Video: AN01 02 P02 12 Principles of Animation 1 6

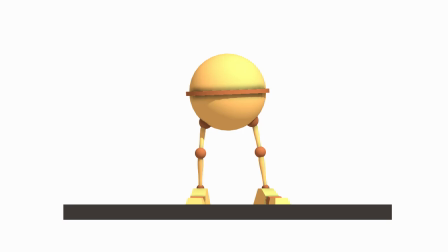(4:14)
First level, we'll be mostly covering staging your character on screen.
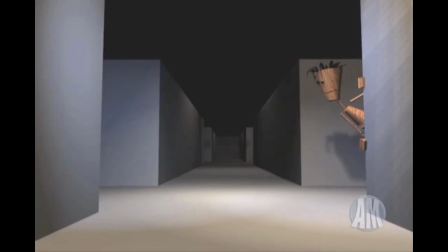(4:19)
We'll start you out with simple, clear tips on how to present your character animation as clear and as graphic as you can.
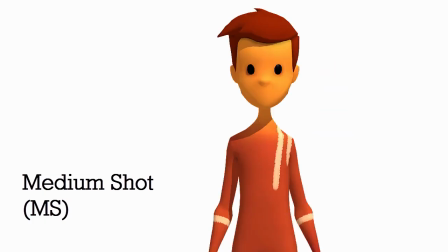(4:27)
We will also talk a little bit about the language of film, as well as the use of cameras.
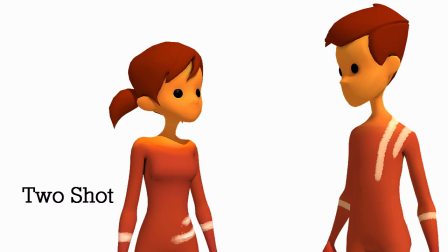(4:33)
This will be basic film fundamentals that will help your approach and composition in animating characters.
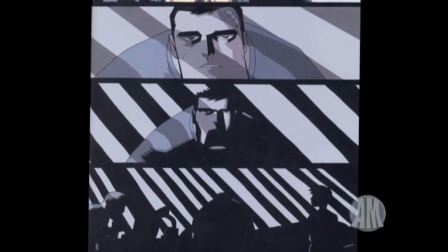(4:41)
Second, and in a more advanced level, we'll talk about staging your character through a series of shots and cuts in order to serve the story.
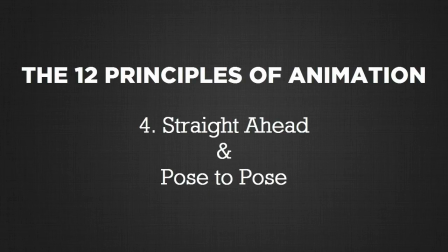Straight ahead and pose to pose are basically methods of working.
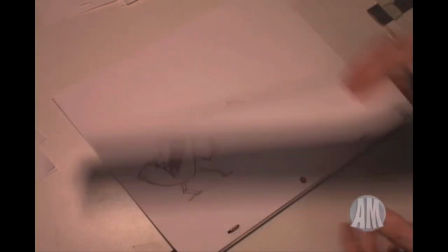(5:03)
When we talk about pose-to-pose in traditional animation, the animators find the essential key drawings in the shot,
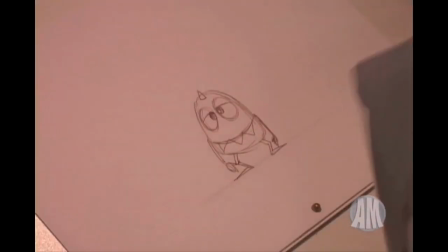(5:10)
and then they work drawings in between. Computer graphics and computer animation is no different in this sense.
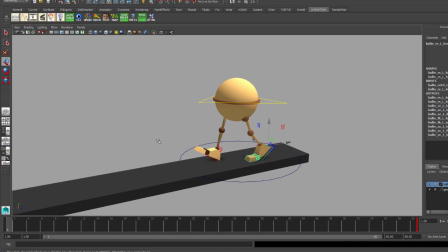(5:17)
You pose your 3D models in the different actions throughout the shot,
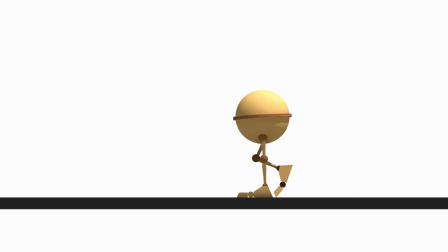(5:22)
and then, after you get your timing figured out, you go back and start filling the gaps.
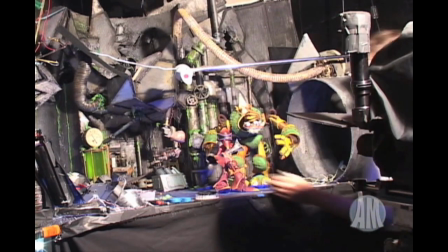(5:27)
Straight ahead, in the other hand, means animating sequentially. You start out with the first drawing, then you animate the second drawing, and so on.
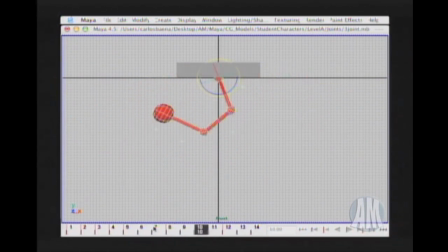(5:37)
Each method has its advantages and disadvantages, and you will find what works better for you or not.
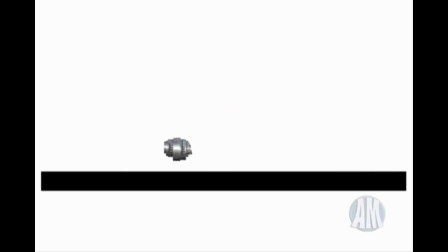(5:44)
Some people like to use both, where they pose-to-pose some parts and straight ahead other parts of the body. In the end, all the animator is trying to do is to bring his or her ideas put on paper or on the computer. To me, overlap is basically overlapping actions. So for example, if you have an arm, you have two main elements here, and you don't move those elements all at once. You basically start moving one and then the other one follows.
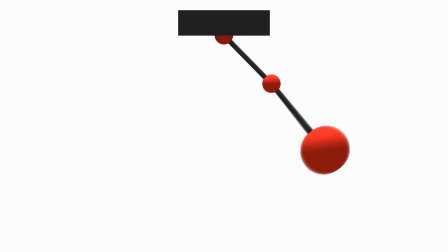(6:19)
So basically overlapping is overlapping different actions, so not everything happens at once.
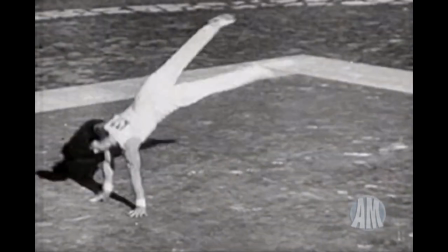(6:30)
People or objects made out of different parts don't move from point A to point B all at once.
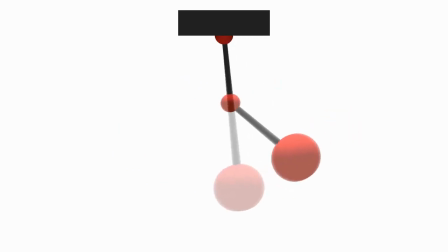(6:37)
So overlapping is basically breaking the movement of the different parts of the body when a person is doing an action, such as the spine, the head, the arms. If we stop and think about our own anatomy,
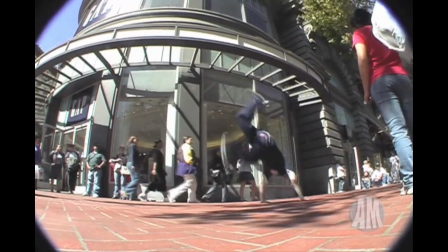(6:51)
we're going to notice that our locomotion and the way we move is actually influenced by the fact that we have bones and joints,
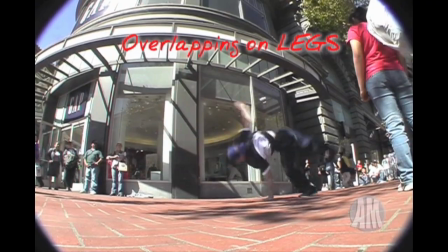(6:59)
and bones and joints do not move all together at the same time. So follow-through and overlapping action is a way to break down these movements to give it a more realistic or organic feel to the character,
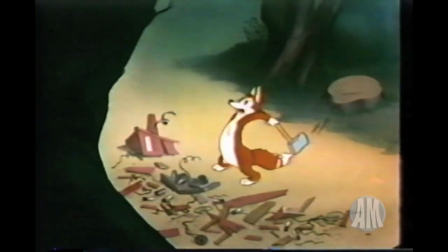(7:12)
and especially to avoid stiffness. We'll teach all these things more in depth in our overlapping class taught by Bobby Beck, where he will divide the overlapping principle in different areas to understand it better.
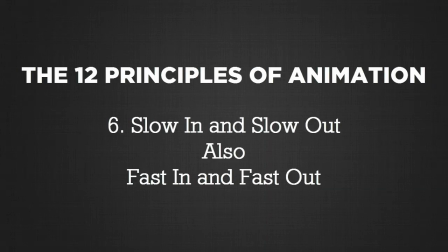Slow in and slow out is basically how you distribute your drawings so that the timing seems believable.
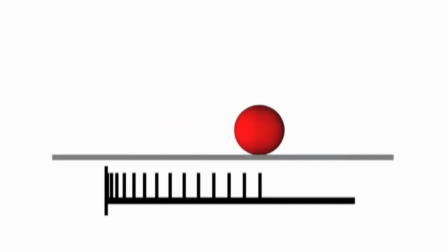(7:43)
Talking in terms of drawings, slow in and slow out, which can be also called easy in and easy out,
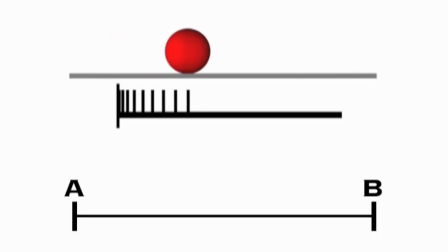(7:50)
means that we need more drawings at the beginning of an action than in the middle of it,
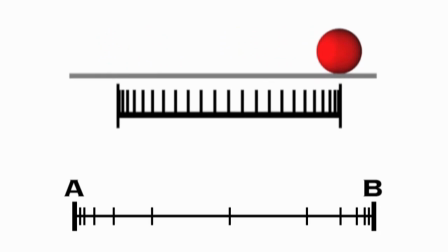(7:55)
because we have to sell the idea that the object or character takes a little bit of time to get moving. This also applies as well to when the character of the object are coming to a stop.
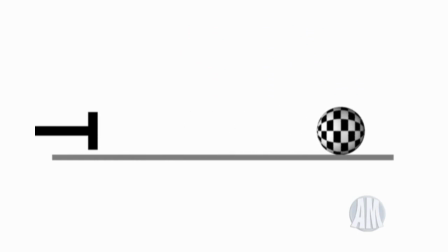(8:07)
This principle breaks down movement in terms of timing, which makes any animation interesting.
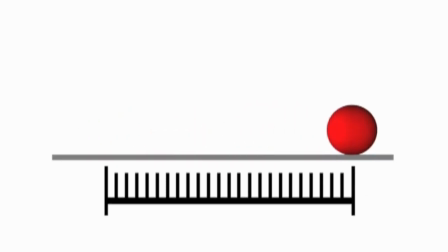(8:15)
For example, when we don't use slow in or slow out, animations tend to feel lifeless or mechanical.